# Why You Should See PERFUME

I will trickle my disgust into them, like burning acid, until finally
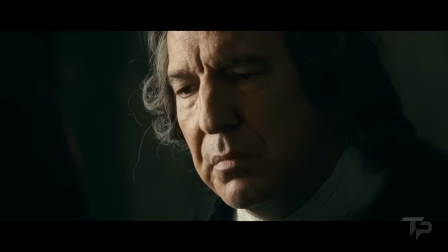517s you perish.
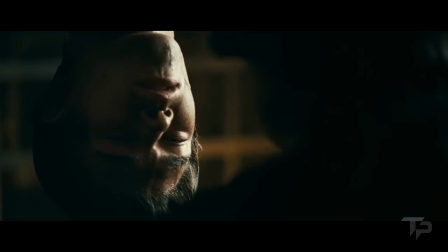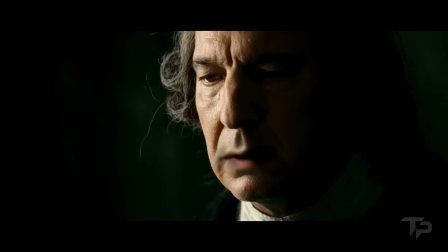524s Mr. Potter.
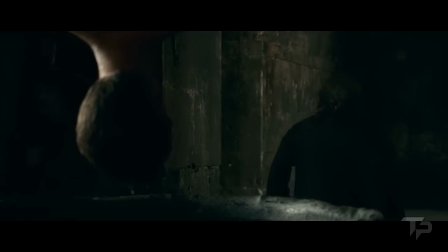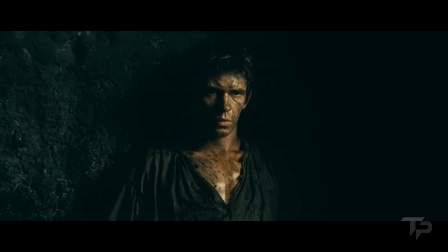535s
That scene alone is worth the purchase price of the movie. The biggest challenge of adapting the novel to film was that the main character doesn't ever express himself. How do you show a character's growth if the character is a cold, unfeeling sociopath?
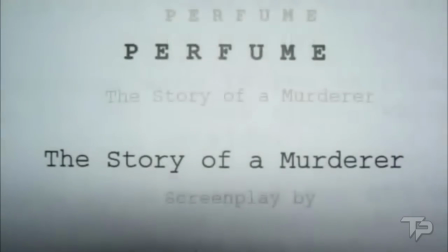548s
The narrative solution was to narrate the character's development, which may not be the most novel idea.
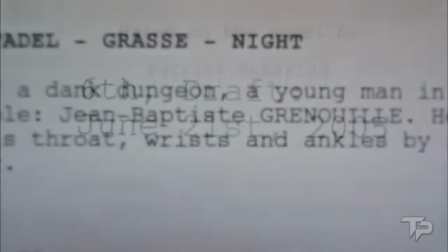554s
Oh man, you said that. But it's expertly executed by John Hurt, who was pretty much born to narrate.
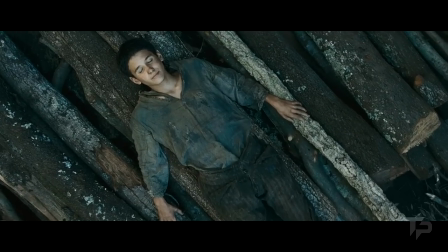560s When Jean Baptiste did finally learn to speak,
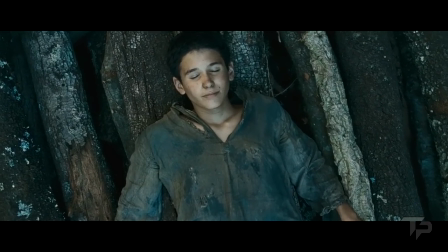563s he soon found that everyday language proved inadequate for all the olfactory experiences accumulating within himself.
This narration takes a few liberties with the story, giving Grenouille more character growth than the book originally had.
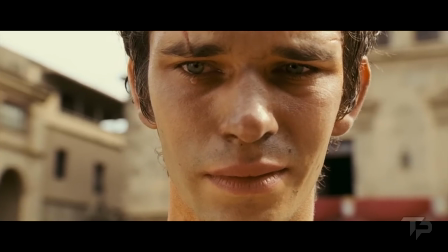577s
Usually, this is detrimental to the story, but in this case it helps us to understand Grenouille's motives and therefore become more invested in the film than if they'd copied the book directly.
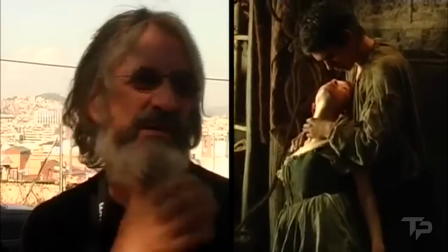585s
The way we did it, he doesn't really mean to kill her. It's kind of like an accident. In the book, he does mean to kill her.
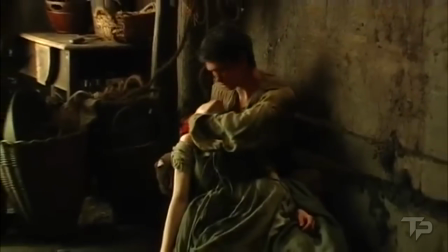593s
That's an important point in the film, one of the cornerstones of the drama. Said Bernd,
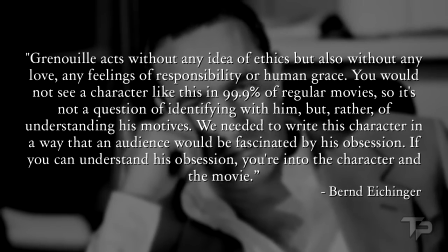599s
Grenouille acts without any idea of ethics, but also without any love, any feelings of responsibility or human grace.
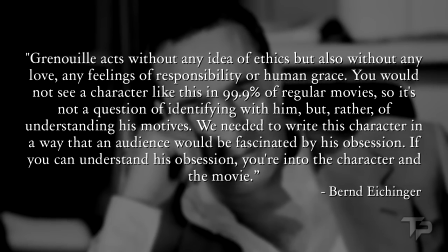605s
You would not see a character like this in 99.9% of regular movies, so it's not a question of identifying with him, but rather of understanding his motives.
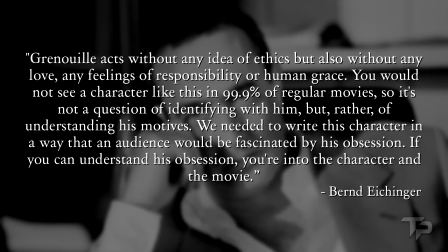613s
We needed to write this character in a way that an audience would be fascinated by his obsession. If you can understand his obsession, you're into the character and the movie.
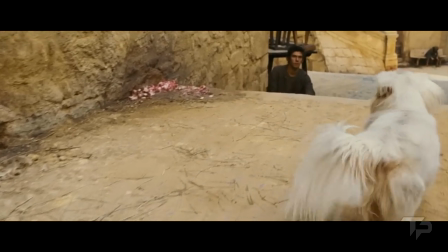620s
Of course, to be truly invested, you have to accept a few ridiculous ideas,
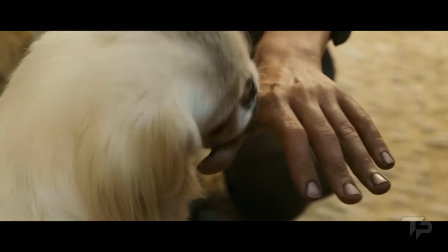625s
chief among those being that there could be a person whose sense of smell is 10,000 times better than a dog's,
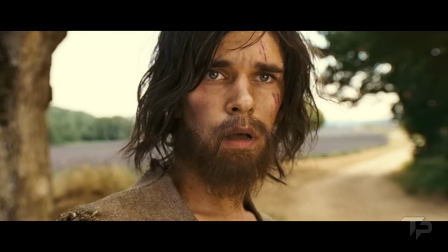631s
and that young virgin girls smell better than a new car full of old books parked on a freshly mowed lawn.
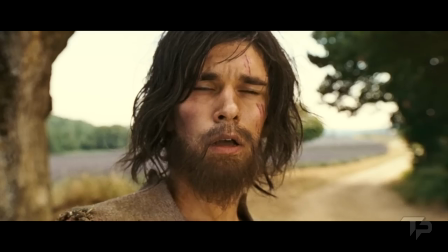638s
If you can suspend your disbelief that far, you'll have no problem.
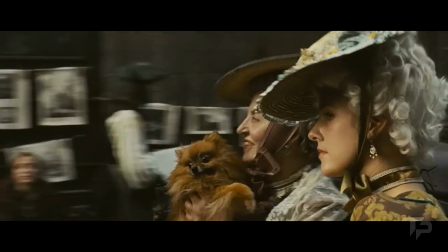642s
Counterbalancing the story's more unrealistic aspects are the film's realistic depictions of everyday life in dirty, filthy 18th century France.
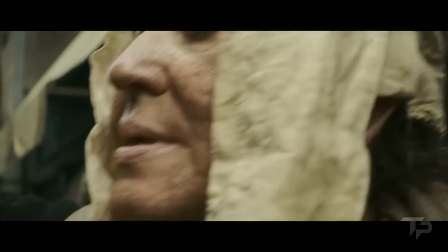650s
Actors were instructed to wear their costumes throughout the production to give them a sweaty, lived-in look.
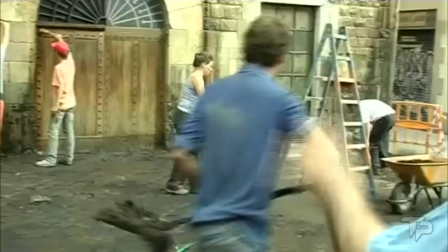654s
The production crew had a dirt unit of about 60 people, giving all the sets an extra layer of grime.
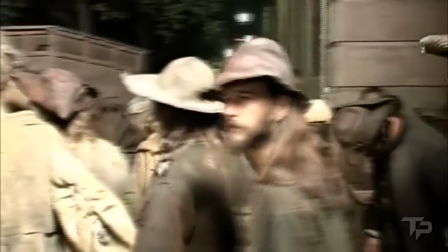660s
There was always the question of how far we should go with the filth. That's something that never usually needs to be considered. And suddenly we had a whole department, and its job was creating nothing but filth.
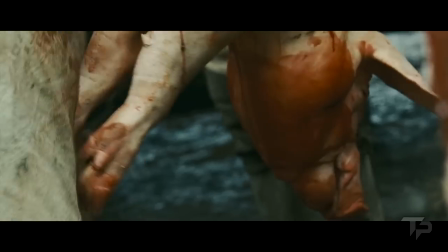675s
Even so, Perfume is a gorgeous film. Even managing to make garbage and filth and gross, sweaty French people from the 18th century look beautiful.
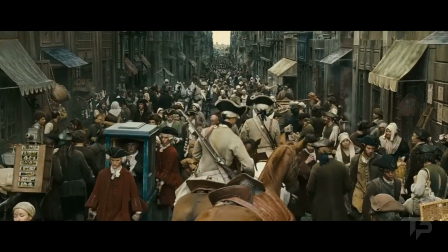683s
It's meticulously lit and colored, starting with cooler tones and getting warmer as Grenouille enters the world and acquires more sense.
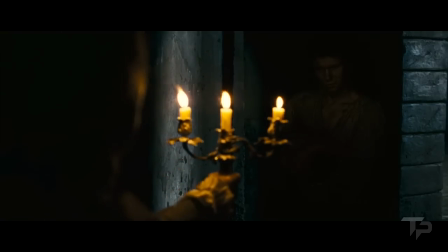690s
The lighting is sparse and shadowy, reflecting the story's dark tone and the lack of electricity, typical of backwards countries like 18th century France. You are being racist, I knew it! As if you people had electricity in the 18th century.
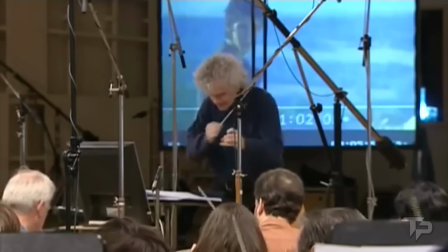704s
What do you mean, you people? The soundtrack is just as gorgeous, written by the director himself during the writing of the script.
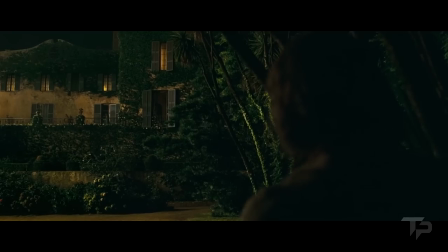710s
This ensured that the music would complement the film perfectly, as feelings written into the score would come out of the script and vice versa.
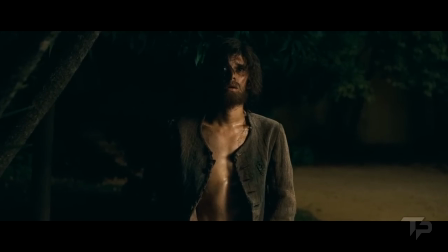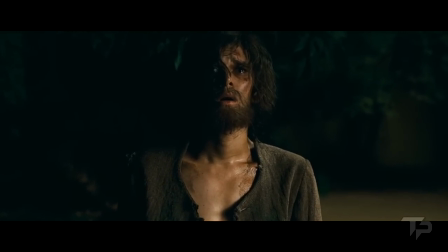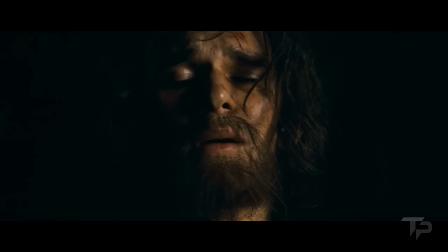The soundtrack, like the story, is a scent trail in the air,
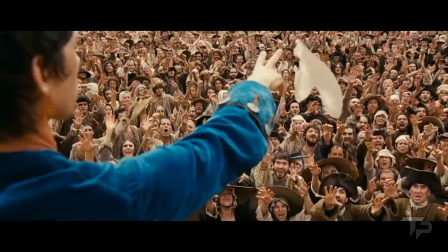736s
leading you to what you think will be a beautiful conclusion that turns out to be quite the opposite.